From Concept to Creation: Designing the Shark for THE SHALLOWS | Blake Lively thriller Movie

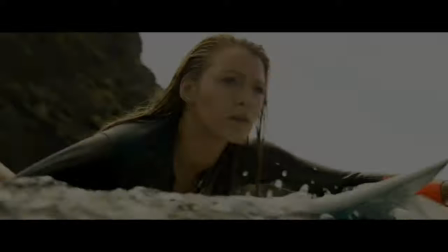We created a scary shark. Nancy has stumbled into the feeding ground of a great white shark,
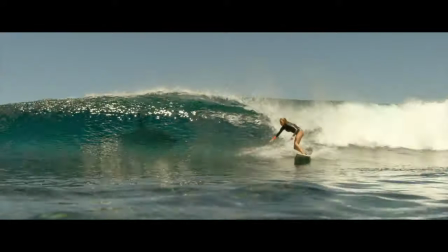who is enormous and dangerous.
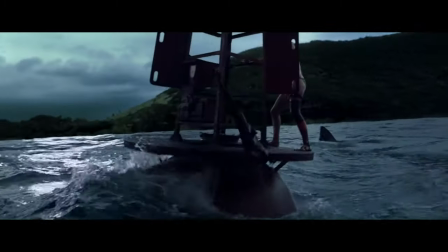I'm not just thinking of the shark as this attacker. I'm thinking of it as this incredible creature that's doing the same thing I'm doing. Just trying to survive.
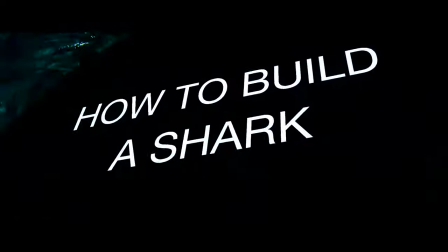I tried to create, design, give life to a shark that was based on reality,
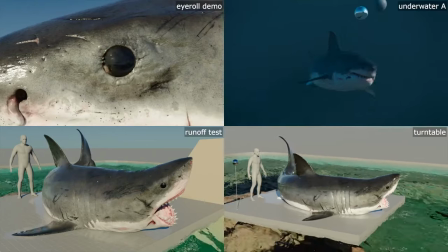trying to figure out what traits, what things would identify certain type of sharks that could be in this movie.
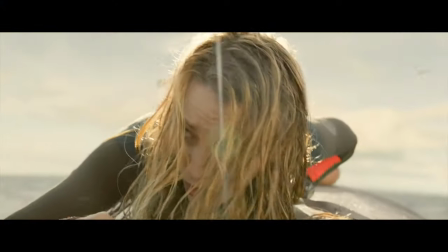I came to the conclusion that the shark had to be a female. Females are slightly bigger, visually more scary,
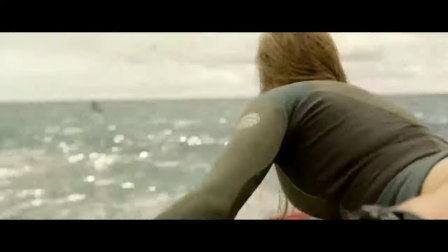and they're obviously could be more protective. designing that shark was a good way to start.
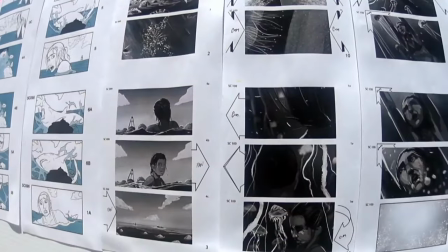We started off with a piece of concept art. Charm had a concept artist drawing.
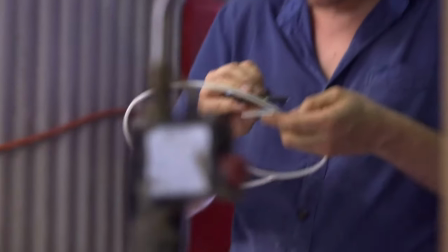So we translated that with our sculptors into this.
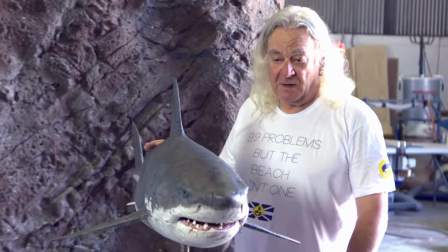So this is our hero shark. This is a 1-5 model of our hero shark, which is 22 foot long great white.
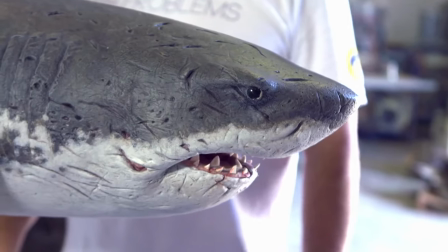Now it has a nice side.
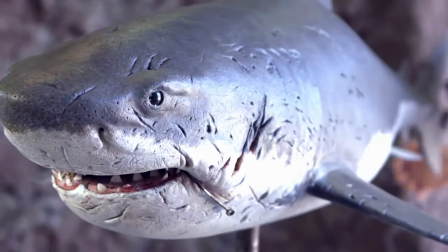Then we have the mean side, so this is a pretty mean side of our shark.
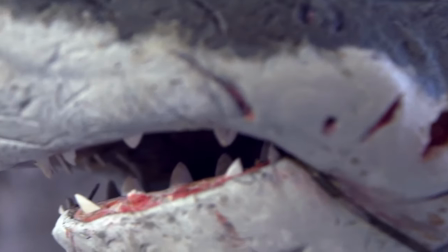This particular shark has a history,
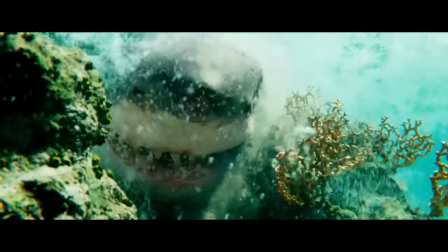the shark has a huge hook that's embedded in its mouth and you can see the scar from where the hook has been there for a long time.
Someone got you.
So you realize that this shark is not just hunter but hunted as well.
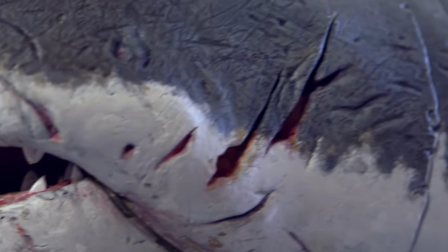We made her like this so the drama could see her before visual effects took over and designed the shark.
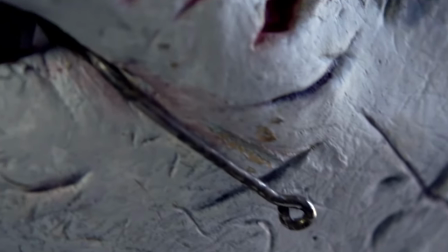He wanted to see it with all its markings and glory and just how mean we could make it so that they would have a specific idea of what the shark was that he wanted to see in the film.
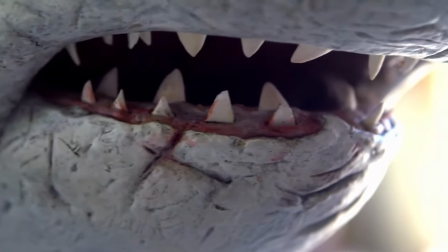So we've designed the shark, now we need to bring that shark to life.
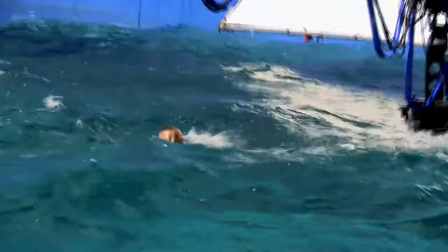The hardest thing about water and CGI is the interaction of the CGI with the water.
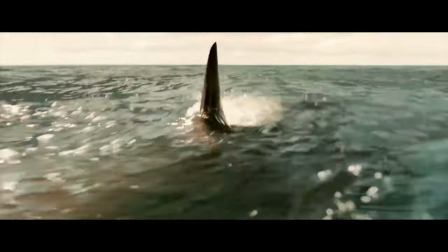We really worked out a way to try to create physical elements that are able to create the movement of the water which will then replace with CGI. We came up with sort of interesting devices like putting the fin on a sea bob to break the surface of the water. We have been using a shark fin that travels through the water to replicate our shark.
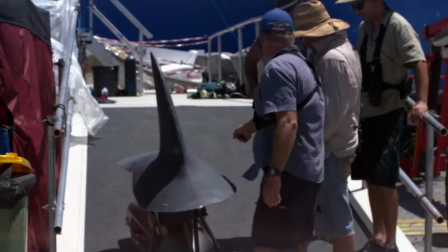It's attached to what's called a CBOB, and the CBOB is an underwater scooter, it's battery powered and it's fantastic for what we want. Many people were like, wow, this is great, is this actually the fin? It's like, no, it's not the fin,
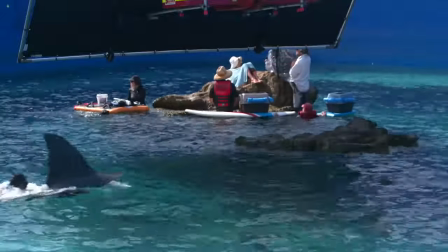but that disturbance in the water surface or those splashes are going to be very useful in post-production.
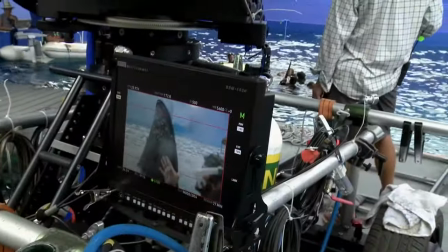The challenge for Blake as the actress is having to respond and react to something that isn't there.
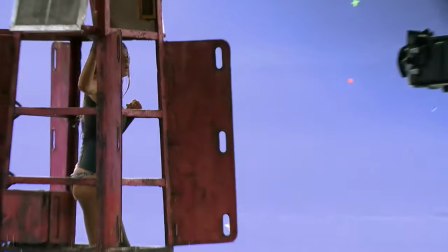It makes it difficult, but also I'd rather use my imagination than have a big puppet to act opposite that's very mechanical.
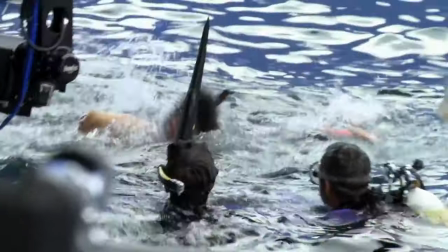I do appreciate having a co-star. It makes my job so much easier. But when it's CGI, you're playing off of yourself.
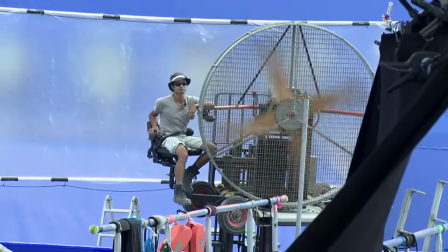It's really the marriage of visual effects and special effects that make the CGI look so great in this film.
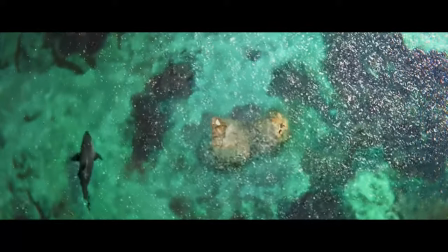We're trying to take natural motions of the shark and adapt them to the story.
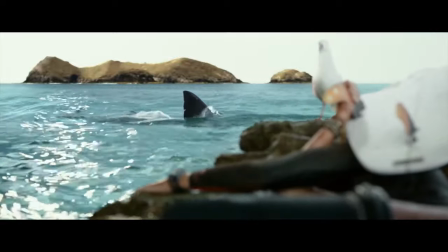JAMA was always referencing real shark moments and we were using those in our own way
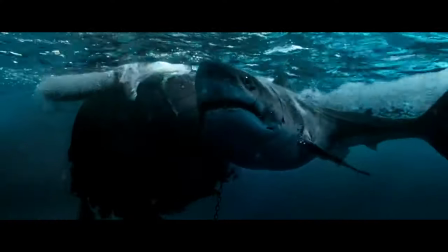to tell the shark's story or make it more aggressive or use its weight as one of its strengths literally,
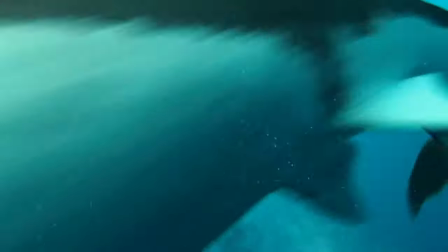but it always went back to what real sharks did. We wound up with a feeling that this is a big diesel-powered shark.
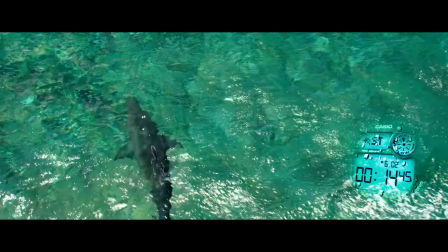Lots of torque, lots of weight going into it and when it's on its circling motion, it's just cruising.
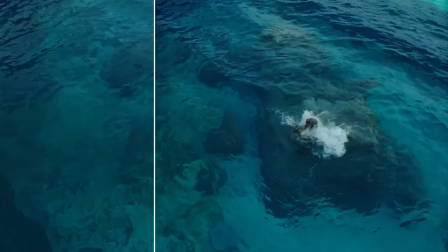It knows it's in control of its environment.
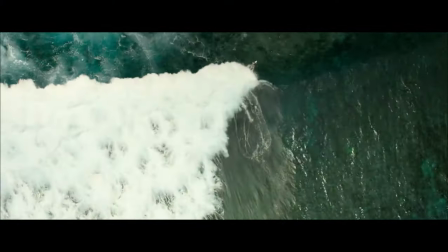There's practical reference of sharks and waves and so it's one of the first shots Jama really attached himself to.
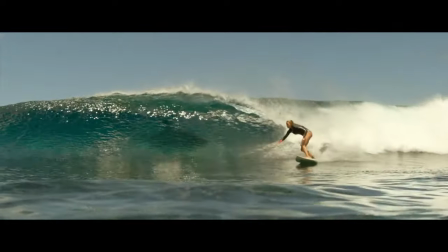He really wanted to put Blake in there with the shark and that's kind of like their first meeting.
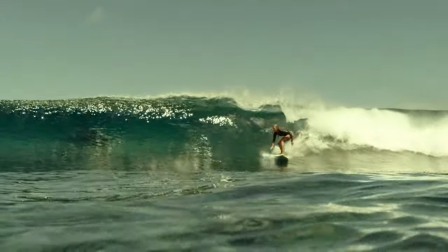Very definitely had a way he wanted to reveal it where you see it barely and then it comes through we first
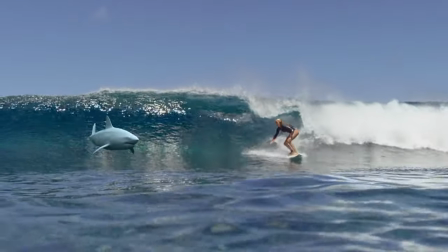previewed the film and people started pointing to the screen when they saw the shark appear. That's that kind of visceral reaction you want in a film like this it's really the first time you see the full glory of the shark.
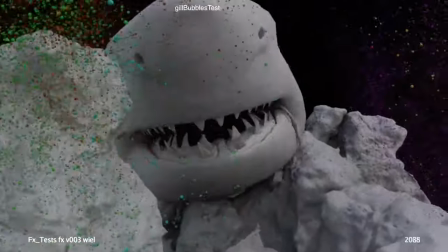There's a lot of information in that scene so when the shark jumps out of the water after her, it just begins to tell us so much about the shark.
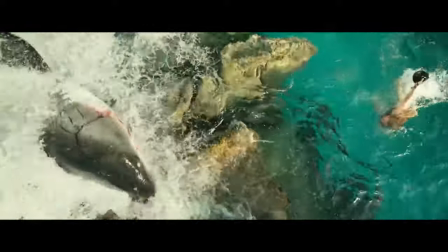It's actually pretty important on a number of fronts. In the end shot, everything behind Blake has been extended or replaced.
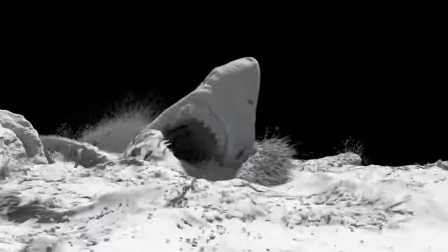We're taking over and putting in the digital shark with probably the most detail of any of the shark's shots.
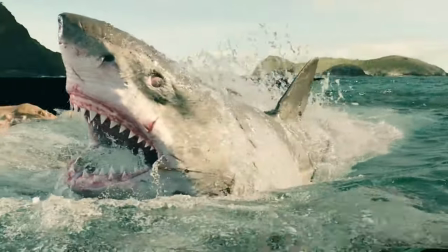The way the lips pull back as the mouth bites, these are all, again, signature shark moments that Jamal was really into showing.
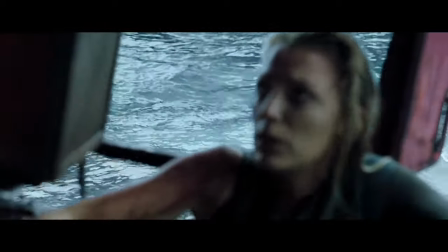Story-wise, Nancy is really feeling she's run out of choices and she's not gonna take this anymore, so she begins to strike back. Three, two, one.
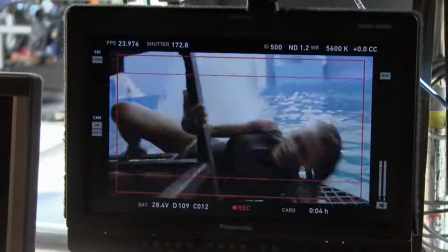We obviously wanted to shoot as much as we could practically, so we went through every idea you can imagine.
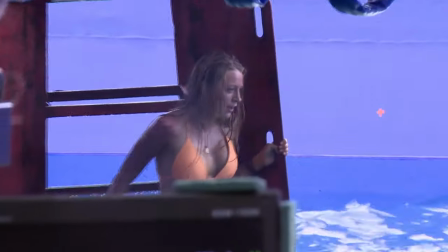Ultimately, it was a big CG takeover. It's a heavily choreographed scene, and just getting all the pieces to fit together really required a lot of work in post.
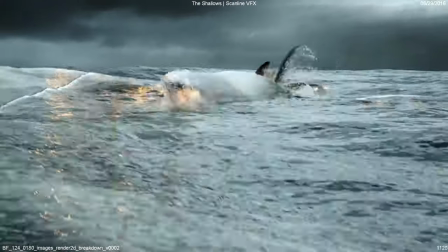You've got the water simulation,
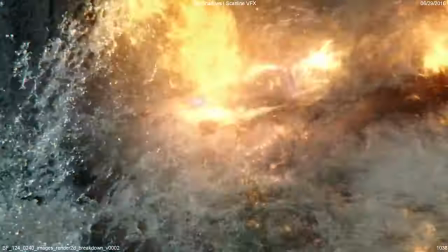the fire simulation that we could then direct and put where we wanted and have the shark get the interaction and then build up layer by layer. A lot of focus on the details in that one. Pretty much everything you're seeing has been touched by us in one way or another.
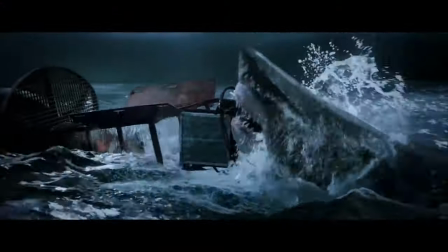It helped Jama tell a story that he couldn't do on the open ocean. And I think we gave some personality to the shark, so we have a good two-character story going.
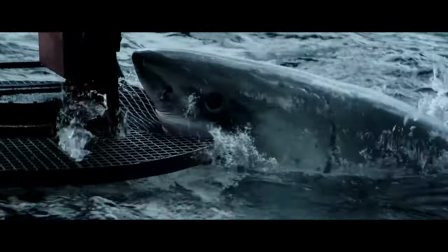From the visual effects, we just want audiences to enjoy the ride.
Here,
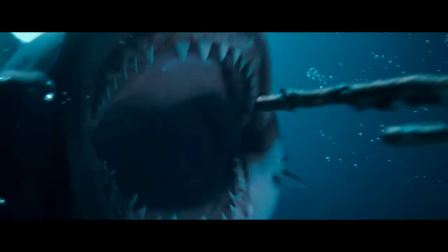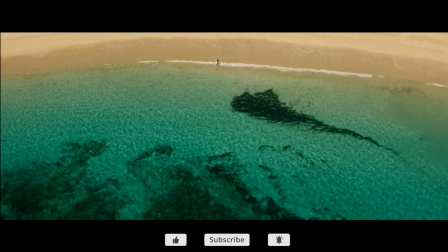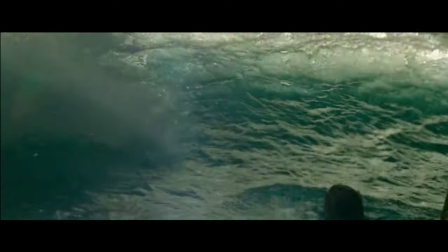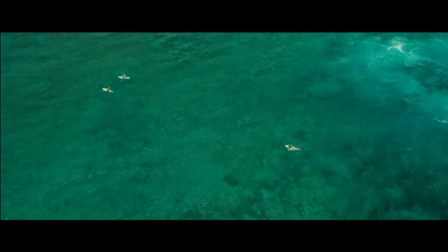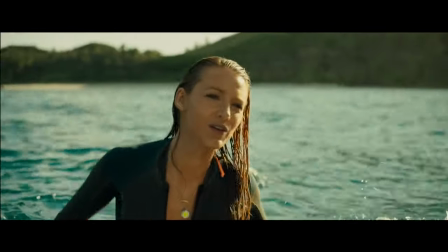thank you.
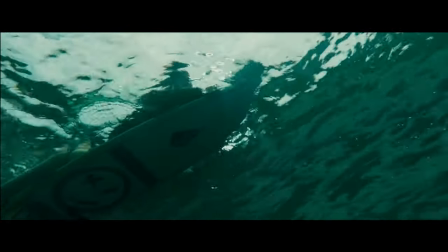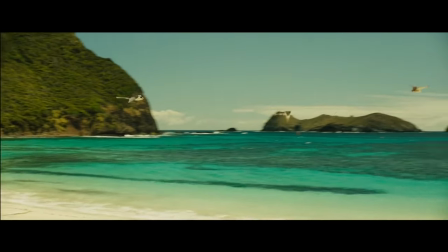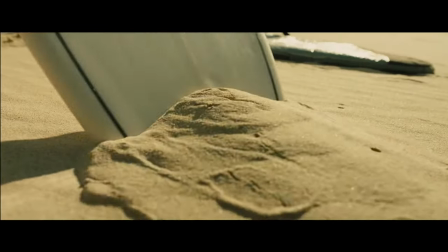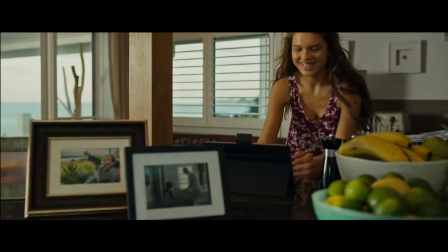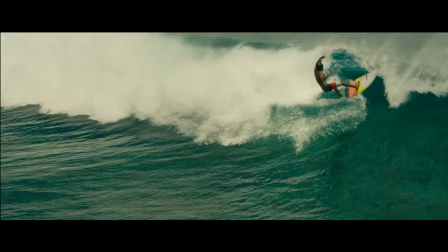I just want to let you know I made it here. Mom was right. It took forever to find, but it's perfect.
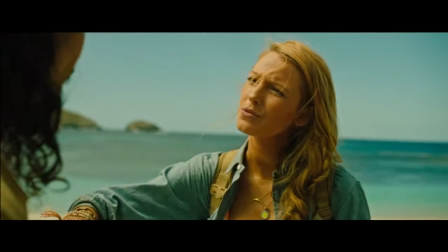What did you say the name of this place was? This is Paradise.